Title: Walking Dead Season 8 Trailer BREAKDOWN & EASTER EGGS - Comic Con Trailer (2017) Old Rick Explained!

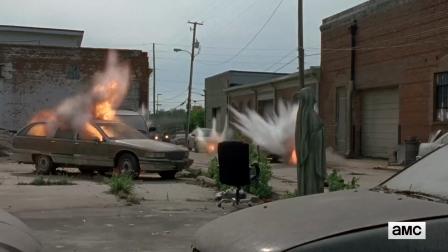One, get Daryl to herd up a bunch of walkers with boom booms and then lure them toward the sanctuary.
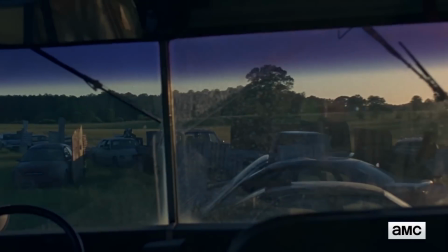At that point, Aaron and the others use these shield cars to box in the walkers from behind.
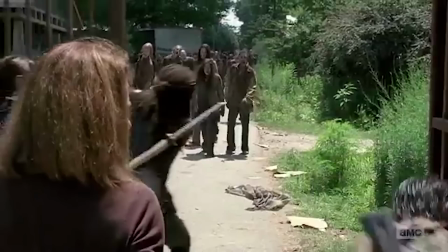And the goal of this is to trap in the sanctuary, just like Alexandria was trapped in the middle of season 6, and then let the walkers do the rest.
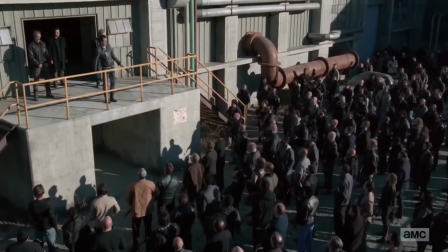Cut off the saviors from the outside world and any kind of food or supply lines, and hopefully some walkers breaking in and destroying it from the inside out. However, based on Aaron's frustration here, I'm guessing that some of the people on Team Rick are gonna get emotional once the saviors get an eyesight and they're gonna go rogue and try to strike at the saviors directly.
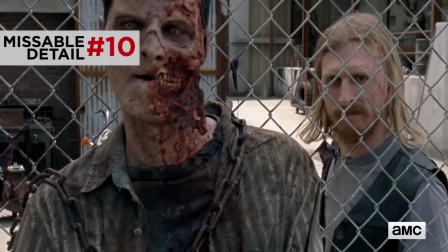Okay, I also like this shot of Dwight here. Notice how the framing places his head side by side with this walker, whose face is also scarred up on the right side. It seems like the idea here is to show the progression of Dwight's two-facedness,
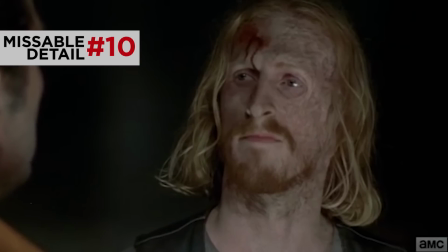his fear of what could happen to him if he doesn't play this double act perfectly.
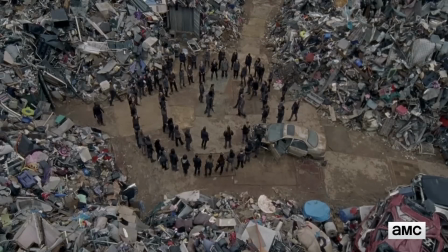This overhead shot of the junkyard shows the scavengers again with their weird concentric circle formation.
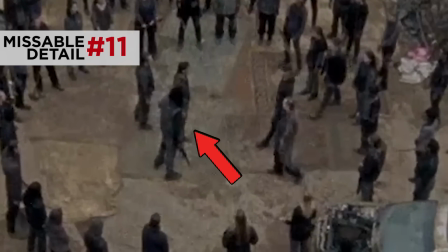But who is that greeting Jadis in the center there? It's kind of hard to tell, but that long black hair kind of looks like Eugene's power mullet. You might have noticed that Eugene is the only major character on The Walking Dead that otherwise doesn't show up anywhere in this trailer.
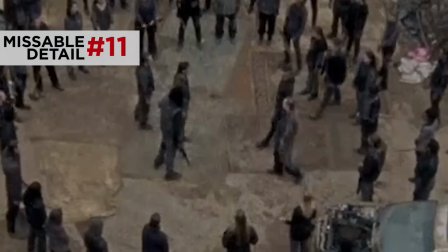But if this is him here, I'm guessing he would be talking with Jadis to try to get her to hand off Rick to him.
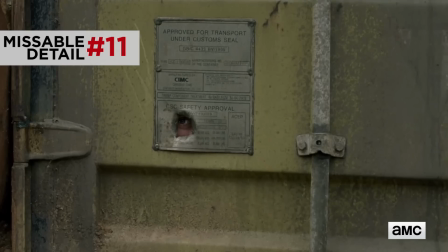Remember, he's inside that shipping container in the background so that Eugene can bring him back to Negan. Really, one of the things I'm more interested to see in season 8 is what happens with the Savior's alliance with the scavengers. That was kind of a twist introduced at the end of season 7 that they didn't really unpack a whole lot.
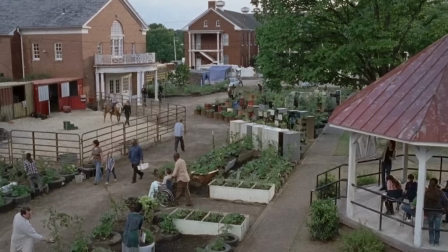So compared to Alexandria in the Hill Top in the Kingdom, whose relationship seems pretty tight,
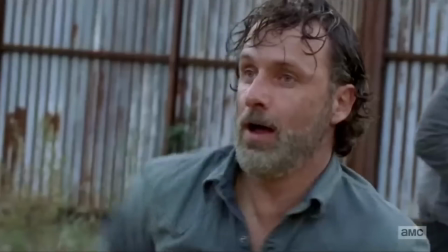like they're willing to jump into battle to protect each other's lives and homes, I just don't see the saviors or the scavengers dying for each other. And I think that lack of trust will end up being a huge problem for them. Okay, let's look at that shot of Carl falling back on some dead animal.
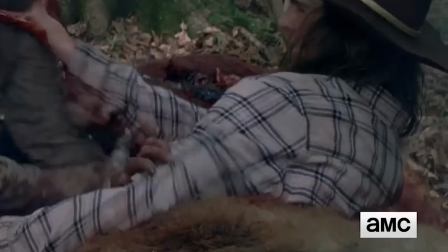Now, it's hard to tell exactly what it is, even though I don't think it's what I'm about to say. Spoiler alert, in case you don't want to know, some people are saying that this could be the corpse of Shiva the tiger.
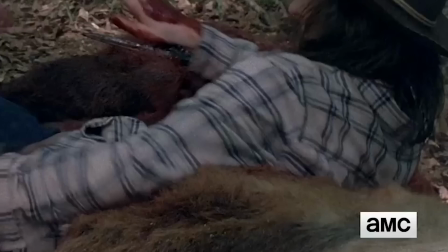Now, the detail people are pointing at is that that kind of looks like a black tiger stripe on the bottom of the frame here.
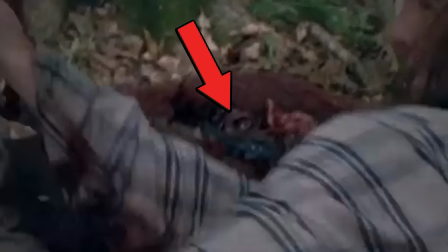But I think that's the animal's eye behind Carl there. And to me, that just doesn't really look like Shiva's head.
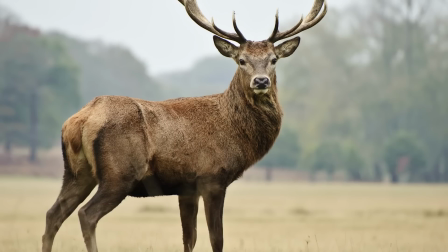My guess is this is a deer. And if so, a deer would be an interesting callback to the deer that Carl found in season 2. And maybe Carl just has really terrible luck with deers. And then we get this roadside explosion blowing up a couple cars.
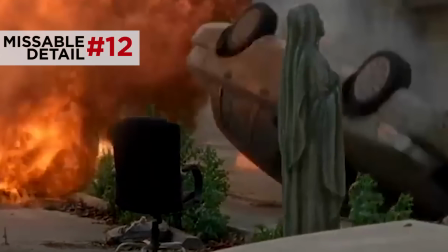Notice that religious statue. We saw last season that the road to the sanctuary is actually marked by a bunch of religious statues. So it seems like people on Team Rick are using a bunch of guerrilla tactics to attack the saviors,
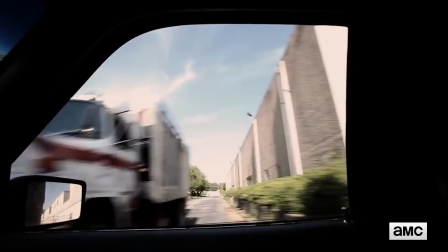including this, a point of view shot from inside a car as a truck smashes into it,
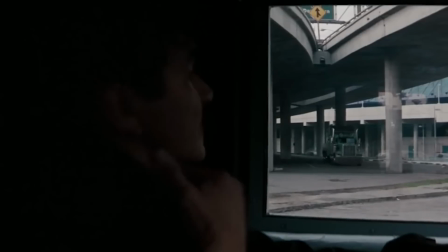which reminds me a lot of the shot at the opening of the movie Heat, where a bunch of criminals also use guerrilla tactics to ambush an armored car. And then we get this crazy awesome chase scene.
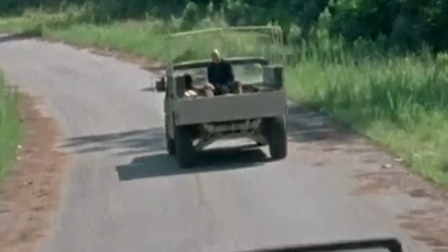Rick speeds up behind this Hummer that presumably is being driven by saviors, jumping from one car to another.
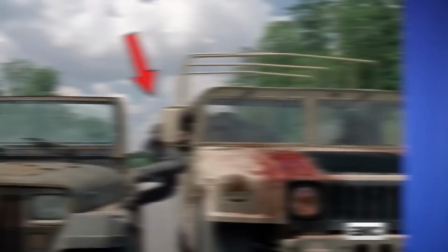Guys, we've never seen this kind of high speed stunt on The Walking Dead. AMC must have been brainstorming how to top the action, and then one of those Saturday afternoon repeats of Raiders of the Lost Ark came on, and they're like, yes.
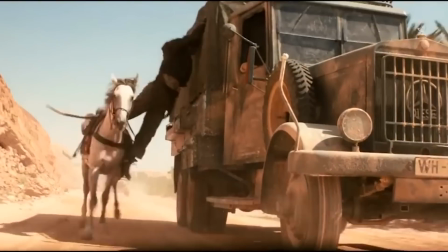Truck chase. Indy jumping from horse to truck. Indy slamming his foot on the gas pedal. We're doing this on The Walking Dead.
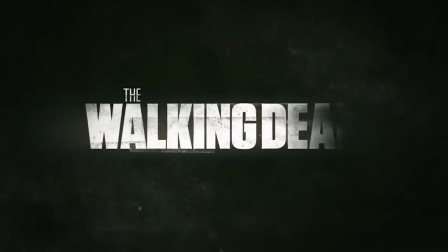And then smash cut to the title, The Walking Dead. And you may have noticed this is a new title.
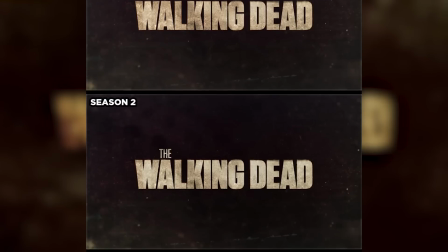In the past, every new season of The Walking Dead shows the title looking more and more deteriorated, obviously to parallel the decay of human flesh of a zombie.
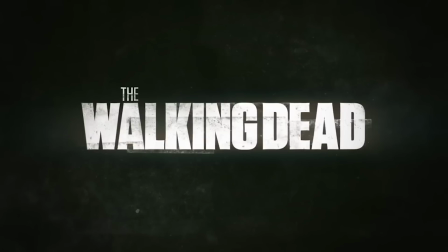But now this is the first season where it doesn't do that. It feels like it's saying that for the first time ever, Rick and his crew are trying to have a fresh start. But also, I think that this new title is suggesting that The Walking Dead is no longer a show where decaying human zombies are the biggest threat.
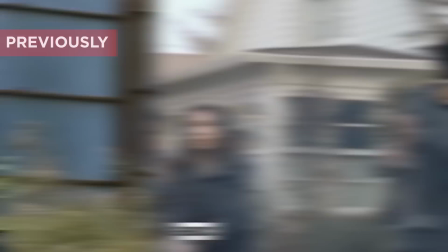Now it's about these new societies clashing with each other. Two colors, white and black.
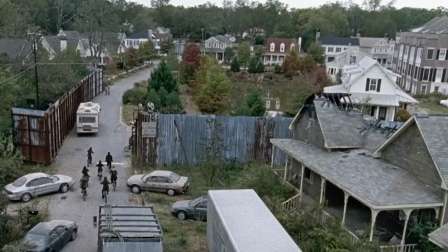White, the color of Alexandria, facing off against the surrounding black of the saviors.